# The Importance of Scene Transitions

99% of the time it is a planned thing, but there are always times where I mess something up and I have to fix it. One of the thousand things you have to solve in post-production, and sound is almost always that savior for me. This can be as simple as starting the sound for the next scene early or a rising tone that brings you into the next shot. An example that was planned from one of my films comes from There Comes a Knocking.
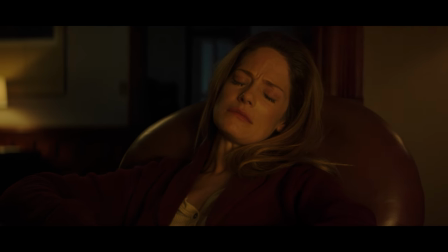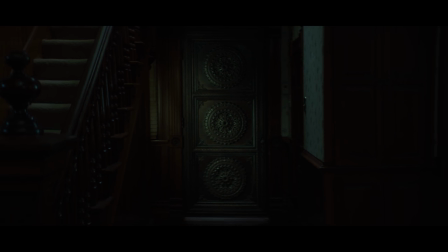Here the idea was to start pulling the tone away from sadness of the current scene and start pulling it toward the horror film.
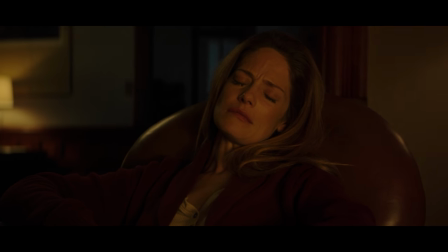(8:59)
So in this moment that rising and tonal shift brings us to that moment that we finally slam into which is what I like to call our welcome to the horror movie moment. Again a very simple technique but one that was planned before we ever shot a single frame. Now of course sound is a large factor in almost all transitions, especially pretty much every transition Edgar Wright does, but for this specific one I'm talking about the moments that sound is the entire transition.
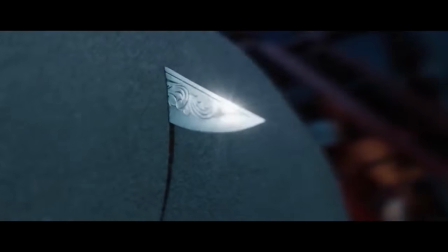(9:25)
But all in all you have everything from very elaborate transitions involving in-camera effects and visual
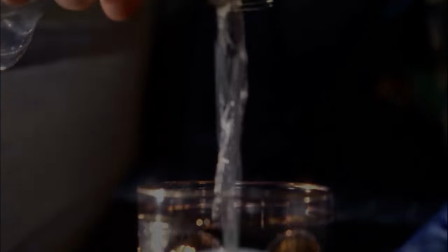(9:31)
effects all the way down to very simple transitions with just a cut or some audio to carry it.
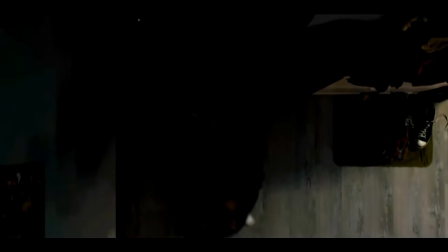(9:36)
The main thing here is to just have it in mind while you're prepping your film. So while you're editing that thing in your head before you ever get on set, Don't forget to add those transitions,
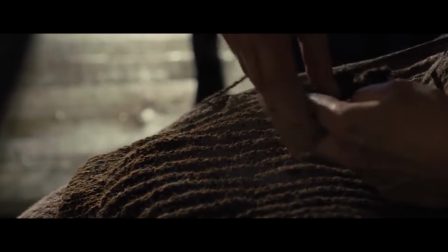(9:45)
making sure they're the right ones for your film that will carry your audience through the story as you intended. So that's it for today, and if you like the music in today's episode, and most of our episodes, actually, definitely check out Musicbed.
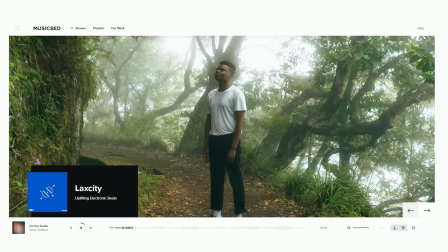(9:56)
They're one of our favorite places to go and get licensed music, and it's super cheap, very easy to use, very friendly towards YouTube creators. So definitely check out the link in the notes below to jump on that. Until next time, don't forget to write, shoot, edit, repeat.